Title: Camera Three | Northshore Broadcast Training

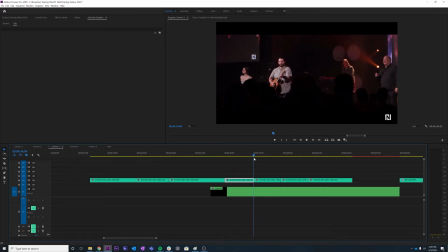(4:17)
So I'm totally for using this kind of shot, but make sure you practice before we use it on a Sunday morning.
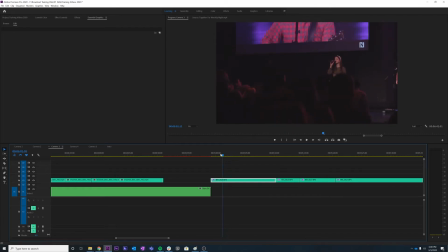(4:24)
This is an example of a shot that I'm not quite in love with, primarily because we're getting so much dark space and so much of this screen that it's really hard to see and understand what's going on the stage. I understand what the operator was thinking of, trying to get more of the congregation in the shot,
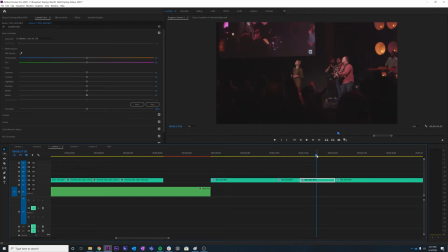(4:42)
but we can easily get that with shots like this while we're still interacting with the main focus, which is the people who are leading us in worship.
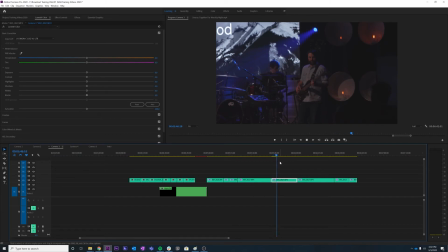(4:51)
You can see in this shot when there's no movement, there's no shuttling back and forth, how dead this shot looks. The idea of shooting people in the back line is great, but we have to get that parallax movement to make this shot worth it. So this is a shot that I wouldn't take live.
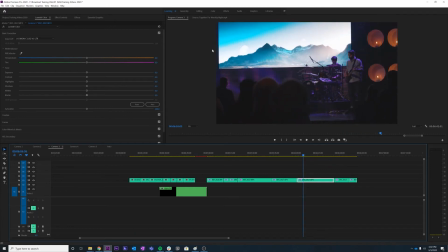(5:08)
This shot is great too, but we don't see the front line for a good 5 to 7 seconds in this shot. And so we have all of this dead space on the stage that we have to deal with.
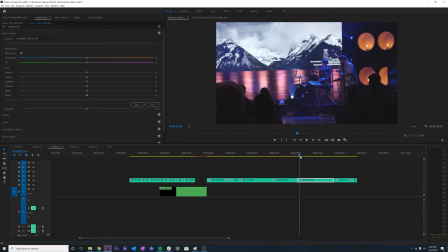(5:20)
I would much rather the shot either be zoomed out so that you can see more of the stage, or zoomed in so we get more of a close-up of the drummer and the bass guitarist.
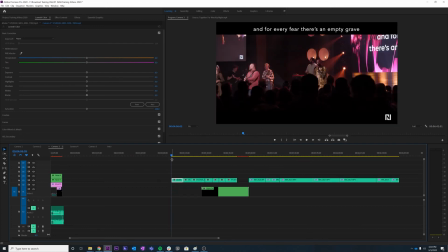(5:30)
This is one of the more tricky cameras to operate. Not only is it difficult to pull off a smooth dolly shot and keep the composition looking stellar, but there's also a tripping hazard.
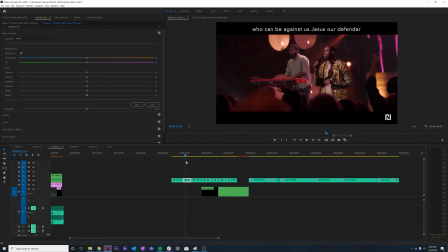(5:41)
All of the cables running from the camera into the wall are at your feet, and because you're walking back and forth, this presents a problem. So it takes practice and a little bit of agility to be able to keep that snake out of your path and keep that shot looking good. Take advantage of rehearsals and practices to find out what works best for you with this camera, and share what you learn with the team. Thank you so much for taking the time to watch this video. It is an honor to serve alongside you here at Northshore, and I hope you learned something. I know I sure did. Well, see you Sunday.